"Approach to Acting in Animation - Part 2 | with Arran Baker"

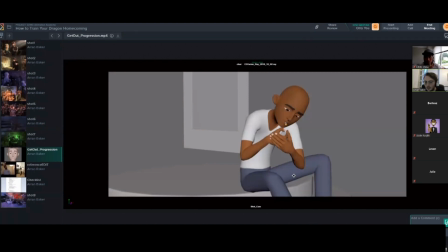[12:15]
so there was i'll once i've done that pass i'll go through and i'll give myself tons of notes um things that are working things aren't what things to focus on mostly in my next pass
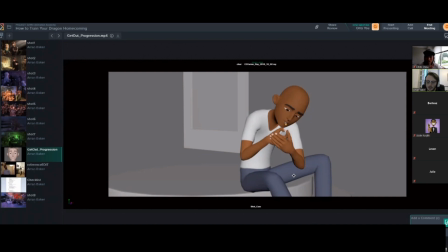[12:28]
as i start to clean things up and re-time and then i'll add in subtle notes that i just want to keep in mind later as i go into polish so one of the main notes i remember writing down for this was it felt too soft like it didn't feel like there was enough weight and so I took out key frames
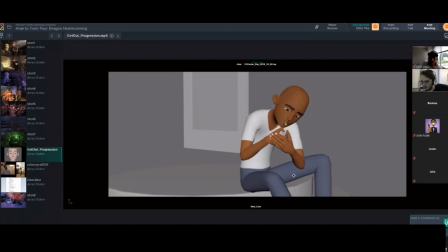[12:49]
here and there to tighten up my spacing to make him feel a little like he had a bit more weight to him and just tighten tighten everything up a little bit and then I'd also do like a connectivity pass where I'd start to add in a bit more involvement in the shoulders I'd be thinking about how much pressure there is on his arms because one rests on his knee
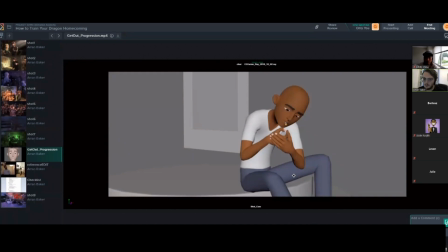[13:07]
and so I'm thinking about things there and i'm just thinking about generally how much weight is being distributed in different places and how each part of the body influences another so this is my next cleanup pass
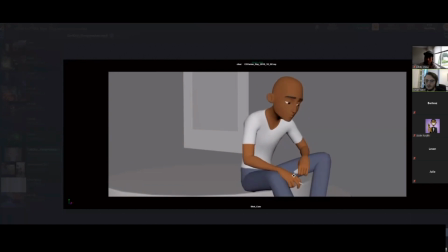[13:24]
this is still on twos and
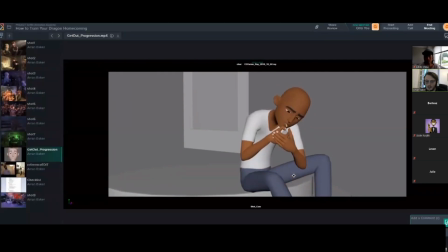[13:33]
this will be my first then after that i'll hit spline and i'll go through and see what's not working in spline and then i'll again change the spacing make sure my arcs are working all these things
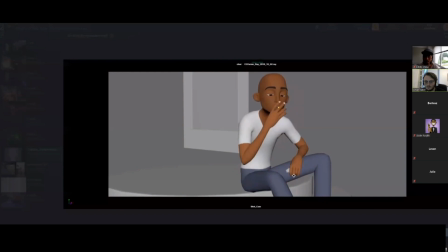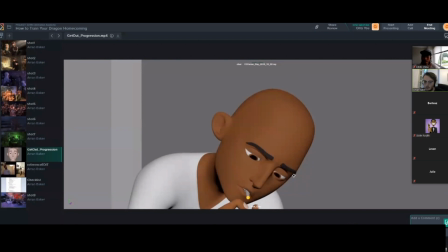[13:56]
so then i did a talk with anim dojo um about fate about face polish um which is another thing that i tutor on which is like a live stream thing um and basically
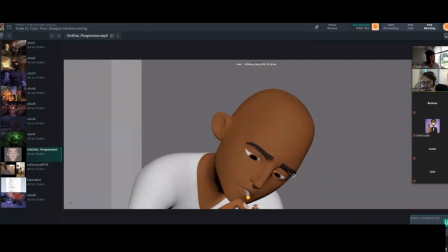[14:14]
i just in this pass i did a like i did a pass on uh the eyes and making sure that the brows would feel connected as well so every time they blinked there'd be a subtle connection with the brows as well i'd be thinking about how the brows connect together the
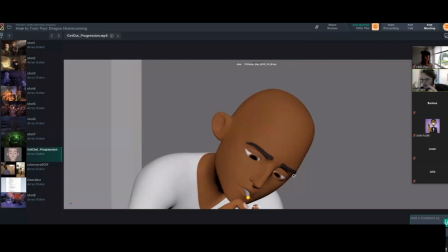[14:29]
sharpness of the timing on them thinking about in a blink the timing of my blink um and how the cheeks would press with it that kind of thing so this is the next pass so
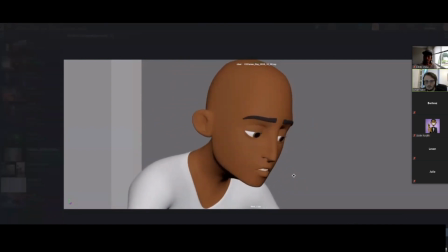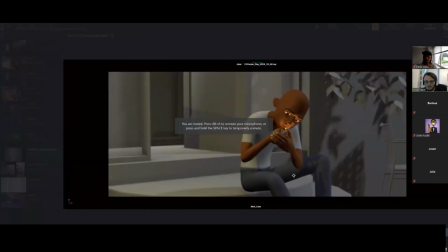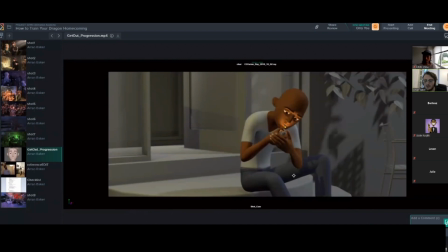[14:53]
this is when i started to do a body polish so i was starting to clean up things um again this is where i was saying a bit more about making sure the shoulders are involved making sure that things are ever so slightly offset up the spine
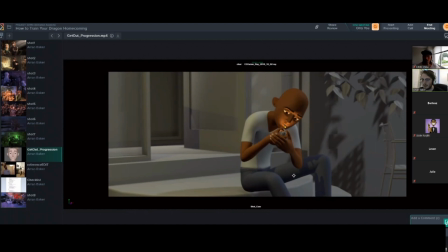[15:09]
um generally i would study a lot of anatomy for this kind of thing so like how a spine actually works how much influence goes up the spine as you twist and turn um like i'll be thinking about the timing on the head so how much like it how sharp the head darts are
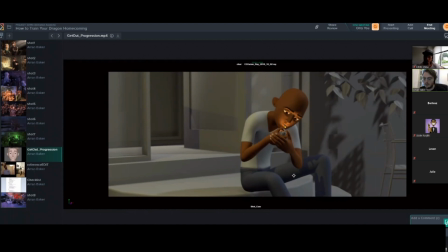[15:24]
and that kind of thing um thinking about the fingers and how much like they would interact with the lighter so as he like takes he basically swaps out he swaps hands between two different objects
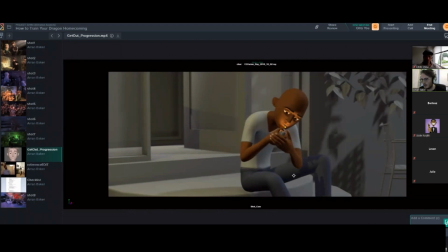[15:39]
as well as he takes one out of his mouth so all these little interaction things i'll be thinking about how the fingers would like grip the objects and how they would transfer from one thing to another that that kind of thing so this is the next pass you
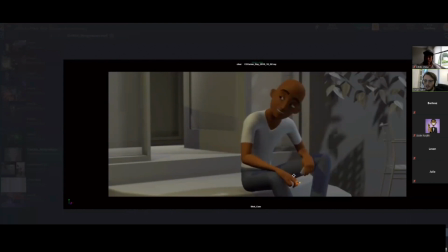[16:00]
can see it's slightly sharper now the timing in the body just slightly so
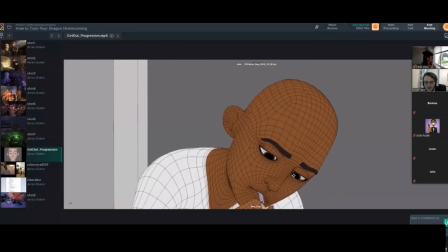[16:07]
I think this is where I started to add I was again doing a bit more of a connectivity pass on the face and so I would start to use the mouth I was thinking about the arcs in the corners of the mouth I did the secondary action so that he kind of tokes on the cigarette
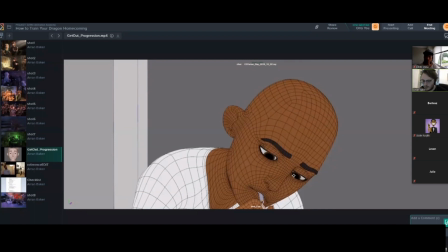[16:22]
um he takes an inhale like halfway through lighting it so he's trying to light it essentially and so there's a slight flare on the lips to show that he's inhaling that kind of thing and so to
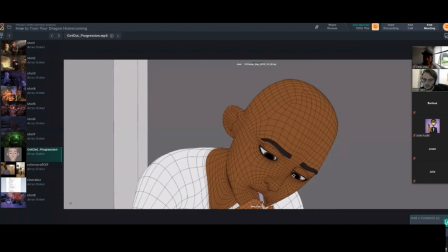[16:39]
help with that I would chuck it on wireframe so I can see exactly what the vertices are doing and how the skin is pulling around so this is another pass I did and
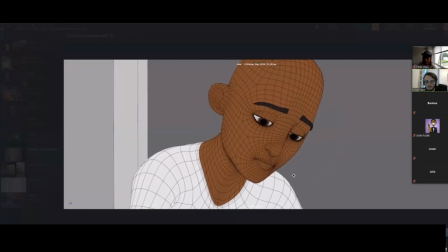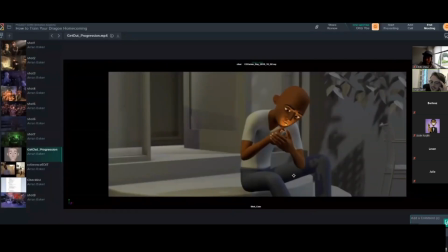[17:00]
then I think this is the final one I've got to I haven't finished it I still want to polish it more I kind of just put it on hold because um actual work was starting to get more intense and so it's it's here when i want to continue it but this is where
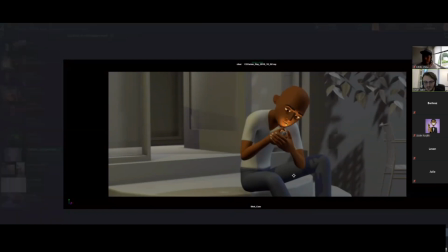[17:16]
it's up to at the moment i'm
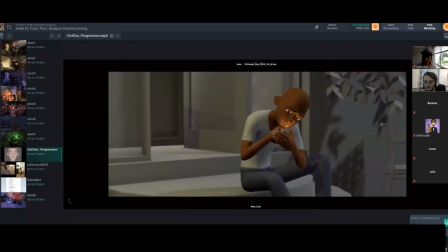[17:28]
quite happy of how the body is generally like i quite like the connectivity in it i'm looking at this for the first time in like months as well so i'm seeing this is just as fresh fresh pair of eyes as you are but i think i'm generally quite happy with it
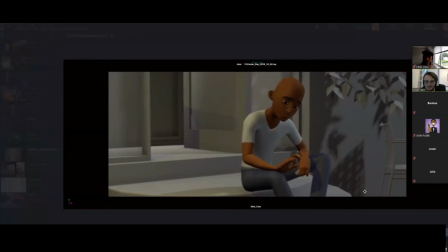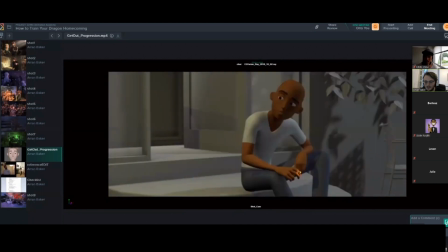[17:50]
um just like the way he says yeah i'm thinking about where is it i'm trying to find it just a subtle way like the body retaliates
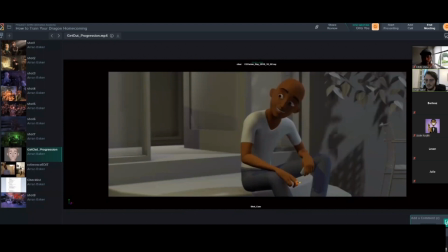[18:02]
and the neck comes back down against there's a little overshoot on the neck and it settles back in little things like that just help the polish um one thing that just that already catches my eye which I don't like about this so far is
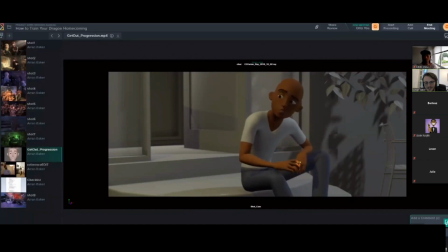[18:19]
there's an eye dart there there's like a slide on the eye where it looks like it's changing direction but it's too linear it just feels a bit weird so I'd have fixed that but that's another note I can add for when I go back to it
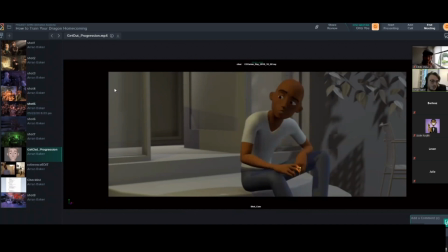[18:40]
that's pretty much everything is there any questions? Thanks for that, Aaron. That was amazing. You're welcome. I mean, how do you manage to work on personal projects besides work before or after work or more on weekends?
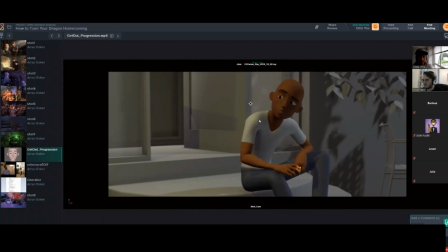[18:58]
This one sounded like in between work, was it? This was during work. I don't think, well, touch wood. Thankfully, I haven't been out of work since I started.
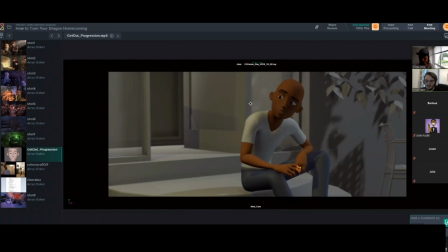[19:12]
So I've been animating for five years now, nearly. and uh yeah i've always whenever i've done personal projects it's always been during work like i remember that's why it took me so long to finish my spider-verse fan project because
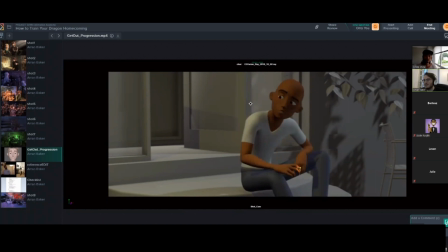[19:29]
it took about three months but i think i only spent about at least in animation i spent about 20 hours on it over three months so like it just because i had to do an hour here or there i remember working my lunch break sometimes um at least in the early stages of that shot